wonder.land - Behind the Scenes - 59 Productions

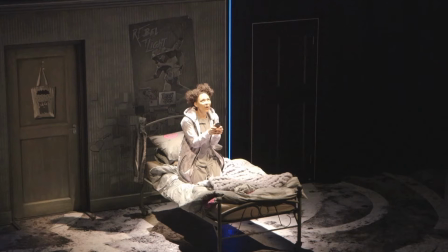1s
Wonderland is a new musical based on Alice in Wonderland and is about young girl
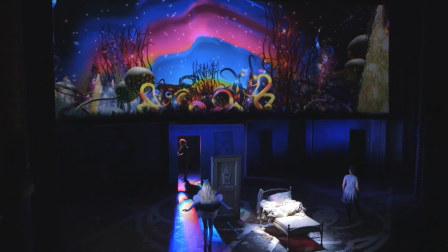6s
Ali who disappears into another wonderful world through her mobile phone. There are two worlds within Wonderland that we're creating. There's the real world and then there's Wonderland.
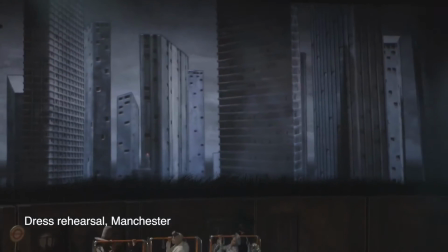19s
The video is really important to create that contrast. The real world is made in a sort of very analogue, black and white, sort of handmade way.
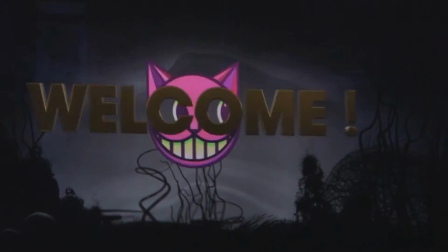27s
And then as soon as we transition in, we're sort of in this Technicolor, computer-generated landscape. This project utilizes a much wider range of different technology. There were live action shoots, there were motion capture,
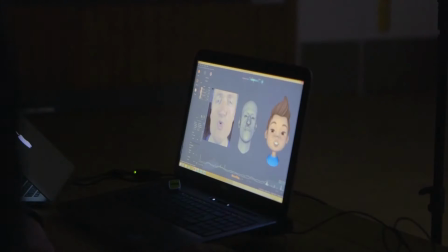41s
there were facial motion capture, building and designing and texturing a full 3D character.
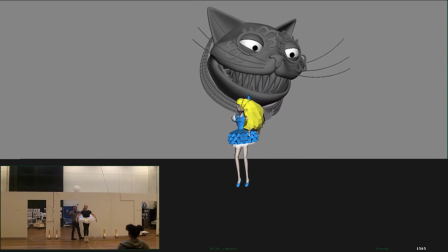49s
There's a lot of to and fro between all the different departments, and so what we're doing here informs what happens in the props department and vice versa.
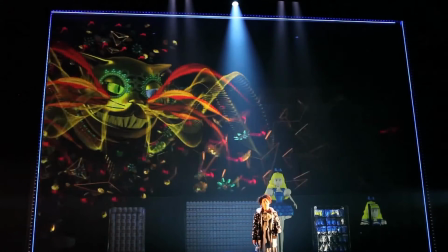59s
The character of the Cheshire Cat is this interesting shape-shifting, omnipresent, sort of godlike MC character,
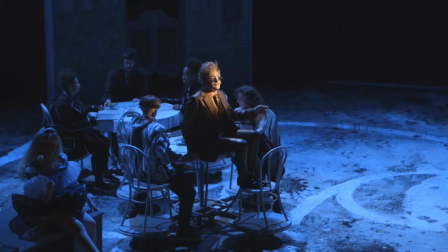66s
and there's a fluid transition between the actor playing him on stage and the projected cat. We started off just basically with a classic Cheshire Cat look where you only ever see the eyes and the grin.
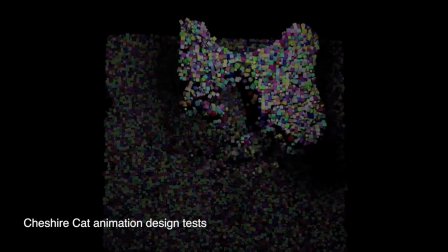81s
On one hand, you want to make it recognizable, but you always want to create something which is new and unseen. Because the Cheshire Cat sings a whole musical number that lasts about 4 minutes, we wanted something that was closely lip-synced.
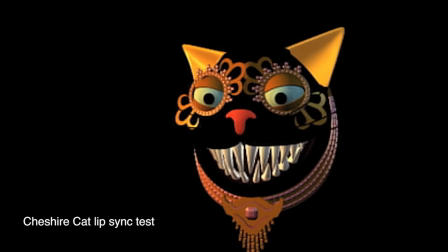96s
A model was made, and then we captured the facial motion capture of Hal singing.
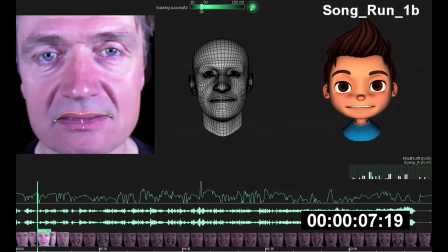102s
So the model's facial expressions sort of take on the way Hal chooses to embody that character. So then once we have all of the completed animation files, the next step is building those onto the stage.
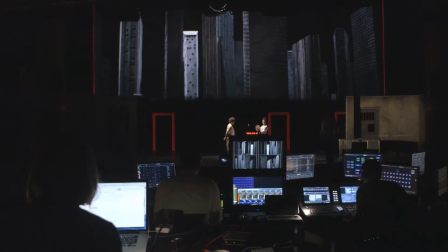115s
So we program those into the media server, and then it's this balance between the lighting and the staging and syncing that up with the live music. I think some of the design is really difficult to distinguish, whether it's costume, whether it's video, whether it's set design.
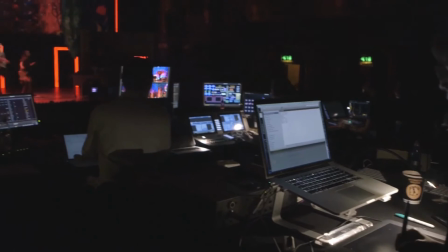129s
There's been a lot of to and fro and collaboration between all those different people. I'm quite curious to see it myself.
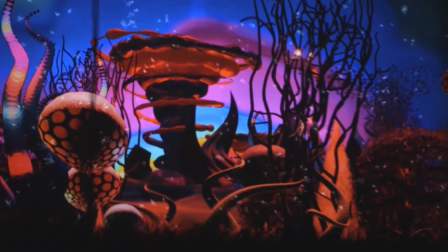136s
When you're in this process, you hear about all these little disparate elements that are happening around.
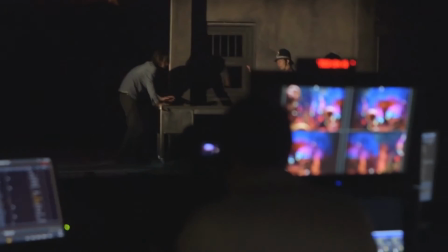141s
And then when we go there to Manchester, that's the first time all of these things come together.
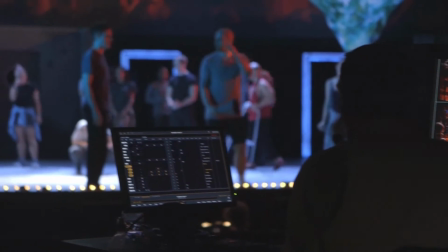149s
It's really exciting how video is used to tell the narrative in some ways and to
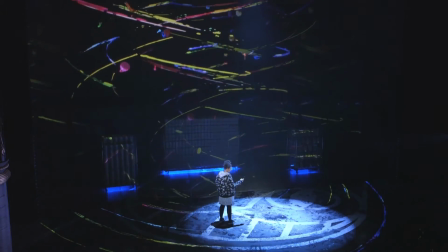154s
find sort of visual tricks of how the video world can become the on-stage world. It's been a brilliantly collaborative process. Working with Rufus, who really understands the potential of what video and theatre can do and really understands how to make that
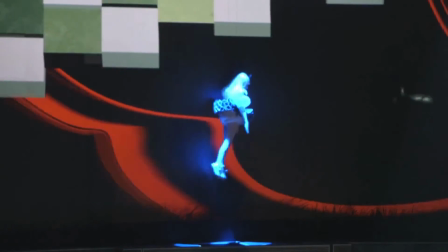168s
work with as part of the process and the support that we need in order to make the video really fly.